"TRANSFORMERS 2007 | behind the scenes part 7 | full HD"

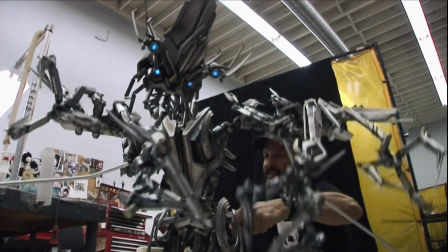(12:28)
1, 2, 3. Mostly it's something to interact with the actors because they would have to be fighting against nothing.
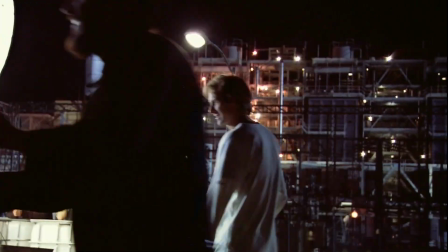(12:36)
Quick. You gotta learn quick. It's from the Robot Spring Collection.
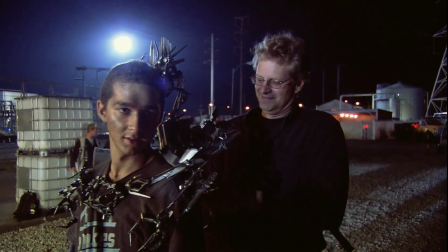(12:41)
It's real nice. It's a new scarf. DreamWorks bought me.
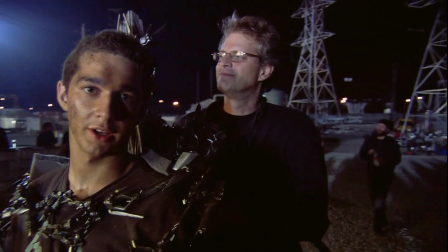(12:47)
I just put it on when I get cold outside. That's all that this is.
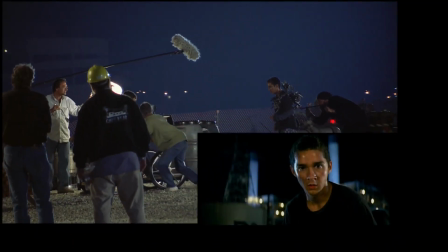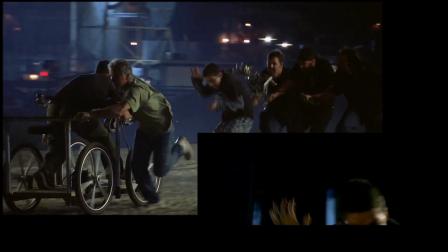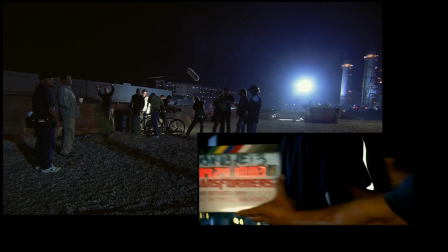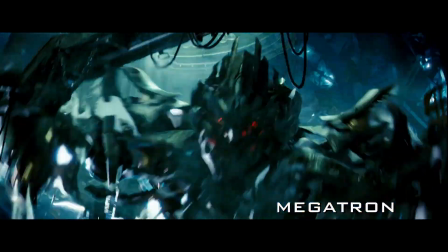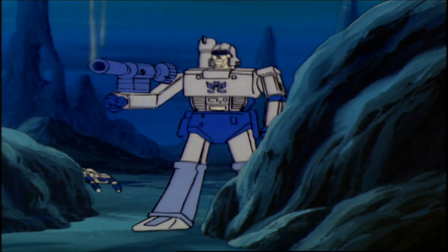(13:13) There's more where that came from.
Megatron was represented as a pistol,
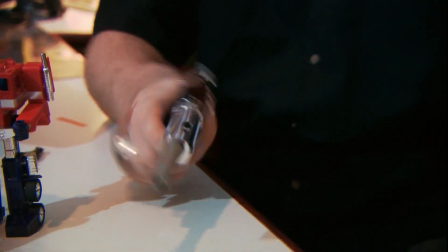(13:20)
a very realistic-looking pistol that in Japan actually shot little pellets.
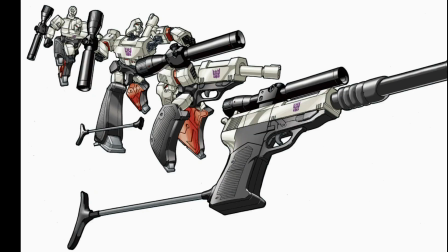(13:25)
That mechanism didn't work in the US, but that worked well for a villain in the 80s.
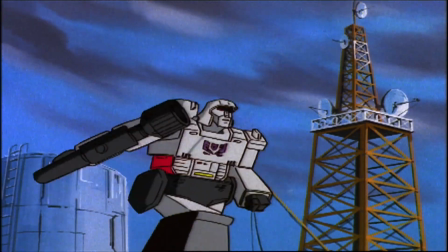(13:30)
For us, we didn't want anyone shrinking, particularly the bad guy.
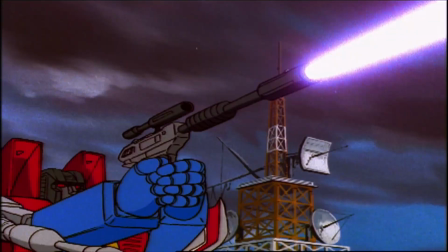(13:34)
We realized that for him to do that would be the equivalent of Darth Vader turning into his own lightsaber and having someone else swing him around.
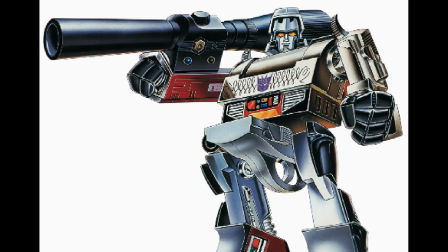(13:41)
It's a movie. You have to update. To keep it in the 80s, that'd be great for the 25 of you on the internet, you know?
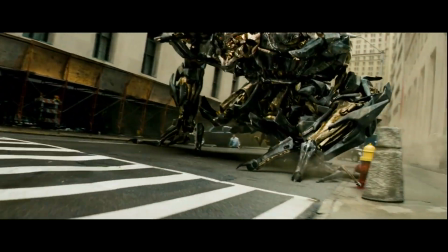(13:47)
But for the world, it's like, you cannot have Megatron as a gun.
Join them in extinction!
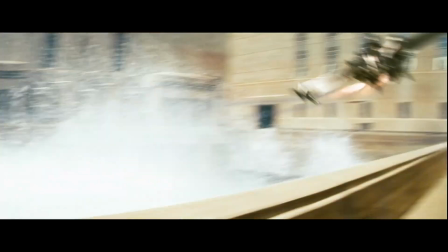(13:53)
Megatron transforms into kind of an alien plane. Because he's the most arrogant and vain of the whole thing, and because he doesn't have to really hide.
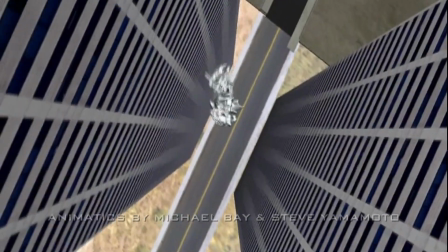(14:02)
He's one of the only Decepticons who actually goes from his protoform right into his alien jet protoform.
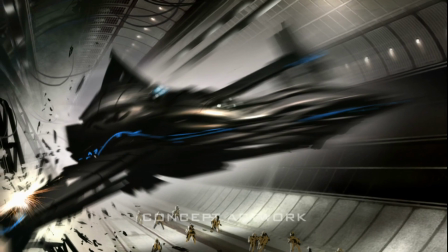(14:11)
What came up was just designing this kind of alien craft, which would hearken to what is happening on Cybertron. So this was a way to show how truly foreign these guys are.